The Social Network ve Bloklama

Merhaba Eylem Plan takipçileri. Bu güzel yüzü özlediniz mi? Yepiz yeni bir 24 kare alan bölümüne hoş geldiniz. Artık anlamanız gerekiyor ki Eylem Plan'da yaptığım hiçbir video plansız veya amaçsız değil. Geçtiğimiz hafta yayınladığım bloklama nedir videosu da aslında bu video için bir hazırlık. 24 kare alanın bu bölümünde David Fincher'ın 2010 yapımı The Social Network filmine bakacağız. David Fincher'ı daha önce Panic Room'la kanalda ağırlamıştım. Ancak kanal için hazırlamayı düşündüğüm birkaç videoya daha baktığım zaman adamın neredeyse her filmiyle ilgili bir video yapmak istediğimi fark ettim. Bu da onun ne kadar usta bir yönetmen olduğunun çok güzel bir kanıtı. İki karakterin aynı ortamda bulunduğu yerlerde diyalog sahnesi çekmek kolaydır.
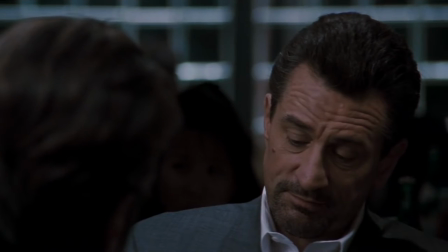(0:47)
Böyle yerlerde iyi diyalog sahneleri çekmek daha zordur. Bunun için Heath'deki Al Pacino ve De Niro'nun yüzleşme sahnesi,
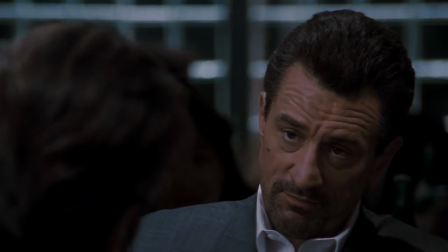(0:55)
ikisinin asla aynı kadrajda olmaması ya da Tarantino filmlerinin pek çoğunda olduğu gibi diyalog sahneleri iyi diyalog sahnelerine birer örnek bizim için. Ama iki karakterin aynı ortamda bulunmadığı sahnelerde diyalog çekimleri yapmak işte gerçekten zor olan bu. Bugün de bunlardan birkaç örneğe bakacağız. Karakterlerin hareketleri bize onları biraz anlatır.
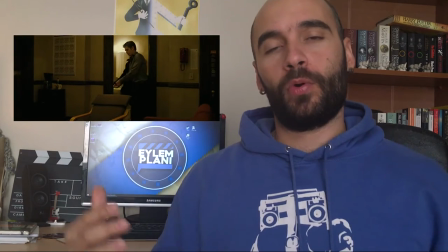(1:17)
İnceleyeceğimiz bu ilk sahnede de Eduardo ve Mark odaya Facebook'un geleceğini konuşmak üzere girerlerken
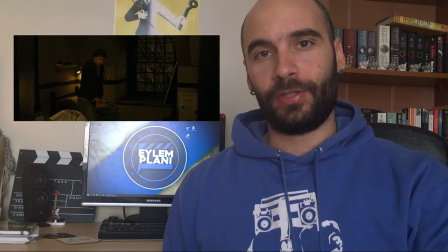(1:23)
Eduardo'nun dolaba gidip kendisi ve arkadaşı için iki şişe bira aldığını ama Mark'ın aynı
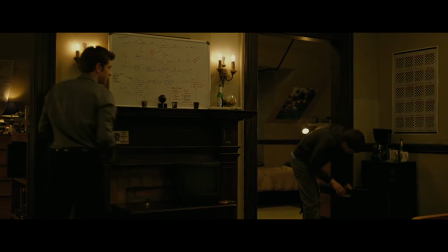(1:28)
ortama gelip sadece kendisine bir bira alıp oturduğunu gördüğümüzde ve Eduardo'nun bira uzatmaya çalışıp
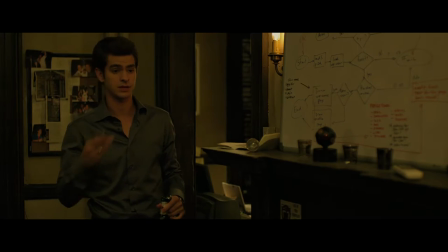(1:33)
ifadesini gördüğümüzde iki karakterin de karakterleriyle ilgili ipuçlarını yarım
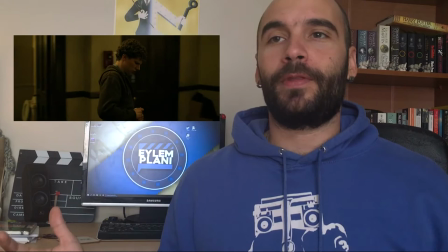(1:39)
saniye bir görüntüyle 10 dakikalık anlatımdan çok daha iyi şekilde anlayabiliyoruz.
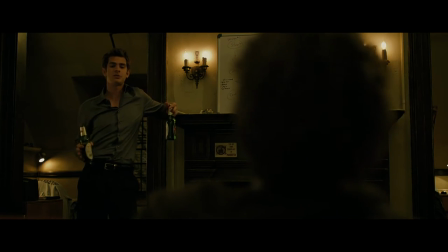(1:44)
Sahnenin geri kalanında da üst ve alt açılarla karakterler arasındaki ilişkiyi görüyoruz
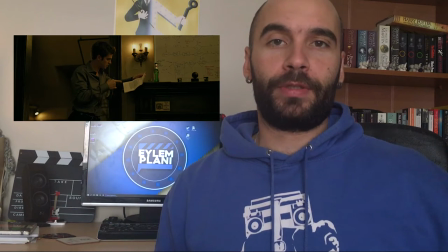(1:48)
Ondan sonra bir dava durumu ortaya çıktığında iki karakterin dengelendiğini,
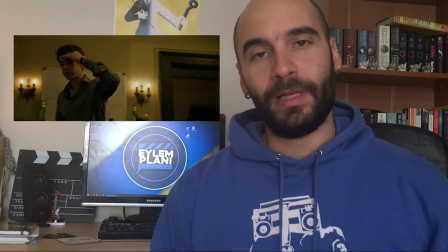(1:53)
kadrajlar anlamında nötrlendiğini ve birbirleriyle yüzleştiklerini görebiliyoruz.
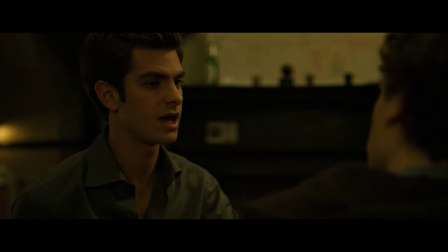(1:58)
Yine gördüğünüz gibi sadece görsel anlatımla çok çok daha uzun sürecek bir şeyi çok kısa bir sürede anlatabiliyoruz. Şimdi esas bloklama konumuza gelelim ve iki karakterin aynı ortamda bulunmadığı diyalog sahnelerine bakalım.
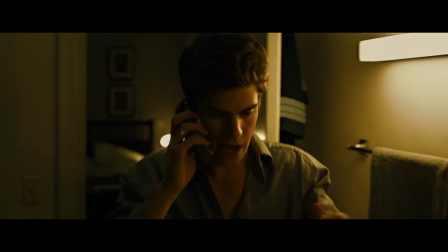(2:10)
İlk örneğimizde Eduardo Facebook'un hesaplarını dondurmuş Mark'ın ilgisini çekmek için.
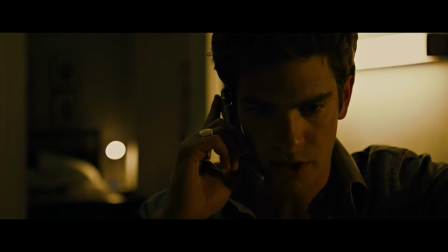(2:15)
Mark da bunu keşfetmiş ve yüzleşmek için onu aramaktadır.
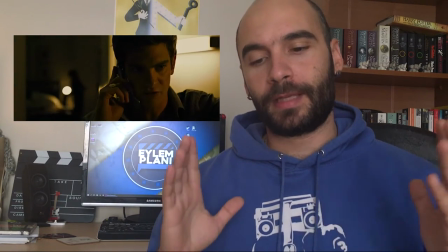(2:18)
İkisi de farklı ortamlarda ancak kadrajlara baktığımızda sanki aynı ortamdaymış gibi kadrajın iki tarafında bulunduklarını görüyoruz.
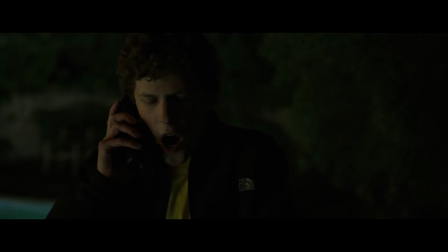(2:26)
Ancak iki karakterler de tartışacakları için birbirleriyle yüzleşmemekteler. Yani aynı ortamda olsalar birbirlerine bakmıyor olacaklardı.
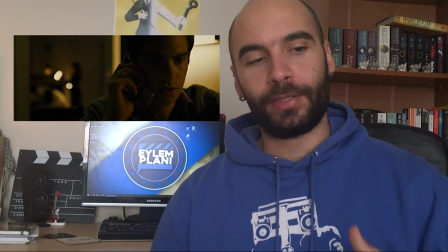(2:33)
Bu sahnede Mark Eduardo'ya bir kalay kaydığı için devamlı ondan uzağa baktığını görüyoruz.
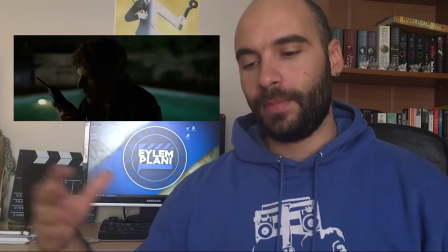(2:38)
Arka plandaki çıkan yangın ise bize filmin ilerleyen 35-40 dakikasının bir öngörüsü,
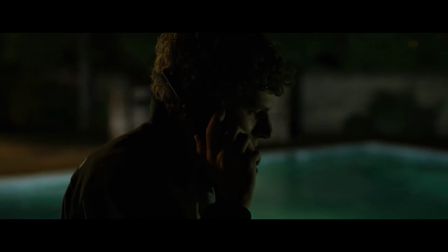(2:44)
Eduardo'nun hayatının mahvoluşunun görsel bir metaforu.
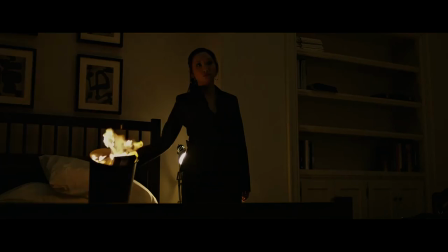(2:48)
Sahnenin ortalarına doğru Mark artık ortak geçmişlerini anmaya başladığından itibaren
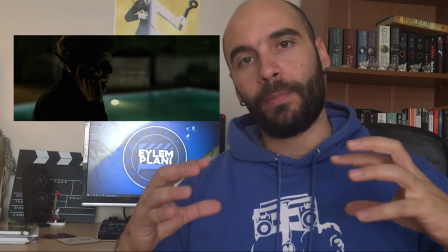(2:53)
Eduardo'ya doğru döndüğünü ve onunla barışmak istediğini görebiliyoruz.
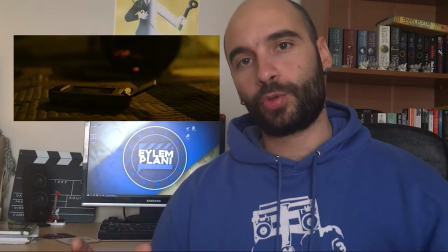(2:58)
Bu sahnelerde Eduardo da yavaş yavaş kadrajın ortasına dönüyor. Yangının söndürüşü geçici olarak ortamın yatıştığına dair bir metafor.
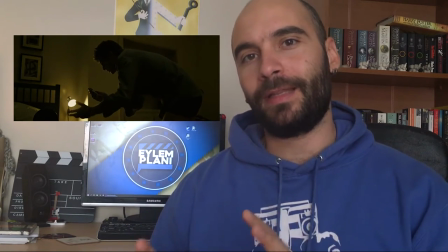(3:06)
Ama burada tam artık Mark Eduardo'ya dönüp iyi haberi verdiği zaman nedense kadrajın yanlış tarafında olduğunu fark ediyoruz.
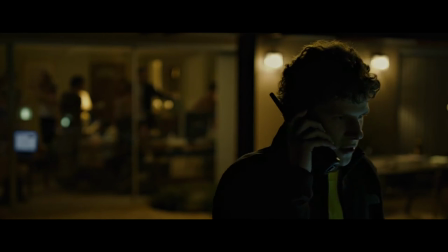(3:14)
Yani onunla yüzleşiyor ama kadrajın yanlış bir bölü 3'ünde. Eduardo'yla ikisi aynı bir bölü 3'teler.
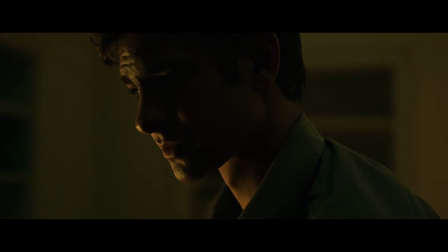(3:20)
Ve Mark'ın arkasında bir parti devam ediyor. Eduardo hiçbir şekilde bu partinin bir parçası değil.
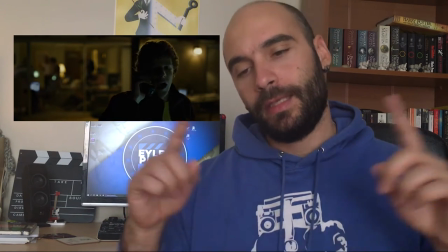(3:26)
Ve yani aslında Facebook'un geleceğinin bir parçası olmadığını Mark'ın sahnedeki bloglamasıyla çok güzel bir şekilde Fincher anlatabiliyor.
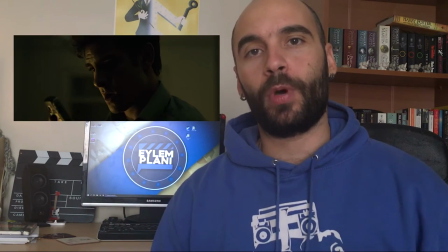(3:34)
Ve artık Facebook'un geleceğinde Eduardo'nun olmayışını görebiliyoruz. Zaten hemen ardından gelen sahnelerle de Eduardo Facebook'tan çıkartılıyor ve dava süreçlerinin içine girmeye devam ediyoruz. İnceleyeceğimiz son sahnede bu sefer de Mark'ın hayatındaki iyi veya kötü ilhamlardan biri olan Timberlake var. Karakterin adını hatırlamayıp Timberlake'in adı kalması da Timberlake'in personesiyle ilgili çok şey söylüyor aslında. Yine bu sahnede başladığında iki karakterimiz farklı ortamlarda bulunmalarına rağmen doğru diyalog yerlerindeler.
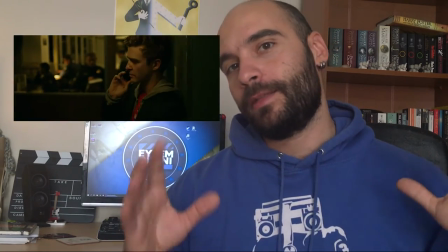(4:06)
Mark yine Timberlake'den uzağa bakarken Timberlake her zaman Mark'a doğru bakıyor.
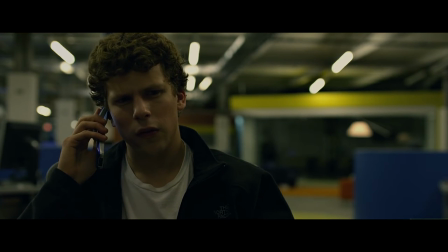(4:12)
Bu sahnede Mark'ın arka planında ışıkların sönmeye başlaması
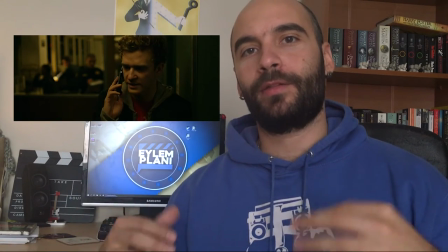(4:17)
yine Timberlake'in Facebook hayatının sona erişinin bir görsel metaforu.
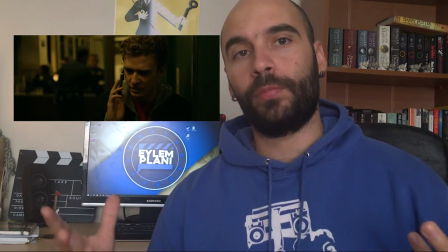(4:22)
Artık o Mark'ın ilham kaynağı olmayacak. Bunu bize görsel olarak gösteriyor.
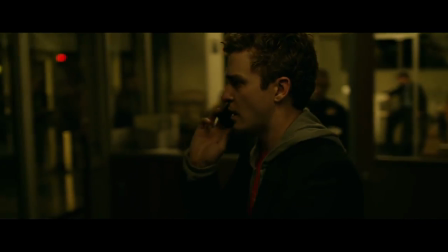(4:27)
Ve Timberlake ne zaman Mark'a bir yakınlık kurmak istese, ona doğru yaklaşsa Mark'ın hemen bir sonraki kadrajda ona sırtını döndüğünü görüyoruz.
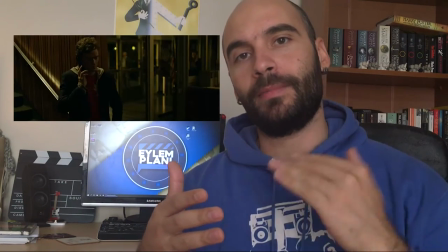(4:35)
Böylece yine görsel olarak aslında Mark'ın artık Timberlake'i dinlemediğini, onun onun mentoru olmadığını,
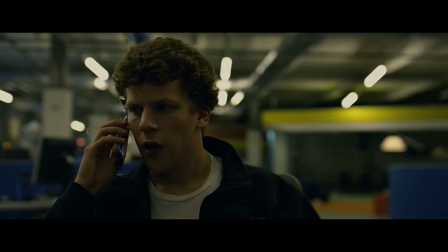(4:43)
tüm yakınlaşma çabalarına rağmen artık Mark'ın ondan vazgeçtiğinin görsel bir metaforu ve
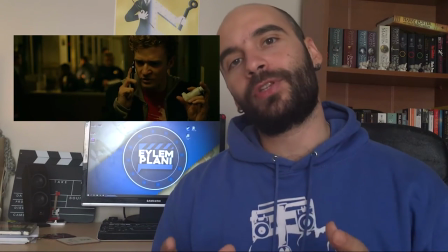(4:49)
Mark'ın yüzünden de arkadaş seçimiyle ilgili yanlış karar aldığını çok rahat anlayabiliyoruz.
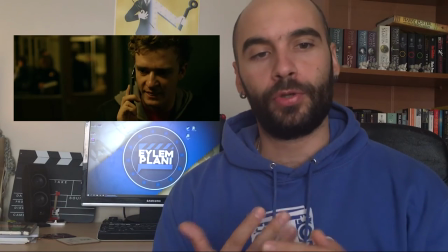(4:56)
Timberlake tekrar ona yakınlaşmaya çalışıyor. Tekrar sırtıyla karşılaşıyor. Hiçbir şekilde bu sahnede iki karakter yüzleşmiyor. Ve bu sahneden itibaren Timberlake de Facebook'tan çıkarılmış oluyor. The Social Network filminde inceleyebileceğimiz daha pek çok harika sahne var.
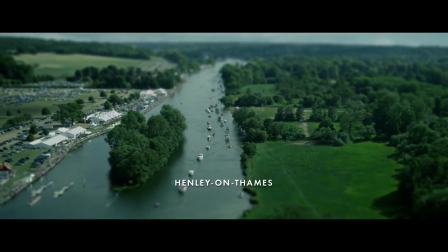(5:12)
Açılış sahnesi, kulüp sahnesi, göldeki yarış sahnesi, burada kullanılan tilt-shift tekniğiyle kaosun anlatılması,
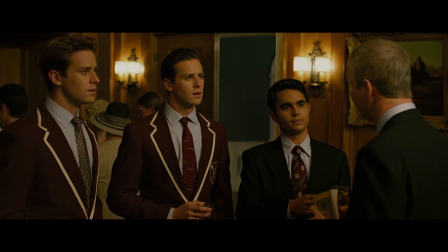(5:20)
görsel efektlerde açtığı çığır, evet ikiz değiller, tamamen görsel efekt. Ve daha pek çok diyalog sahnesindeki pek çok numarayla sadece konuşmalardan oluşan bir filmin ne kadar entrikalarla, heyecanla ve hareketle anlatılabildiğini çok güzel görebiliyoruz. Bu da Fincher'ın ustalığının ve her filminin merakla beklenmesinin en güzel sebeplerinden birisi. Umarım bu videodan keyif almışsınızdır. Pek çok alakalı videoya da değindik ve bundan sonra da değinmeye devam edeceğiz.
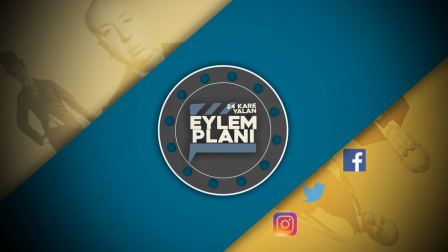(5:47)
Bir sonraki videoda buluşana kadar lütfen kanalı bol bol paylaşın. arkadaşlarınıza yayın. Sinemayı seven sevmeyen herkes paylaşsın. 10 bin, 100 bin, 200 bin, 1 milyar kişi bizi takip etsin. Umarım yeni tasarımları yeni animasyonları hepsini beğendiniz. Bir sonraki videoda görüşene kadar. Kendinize iyi bakın.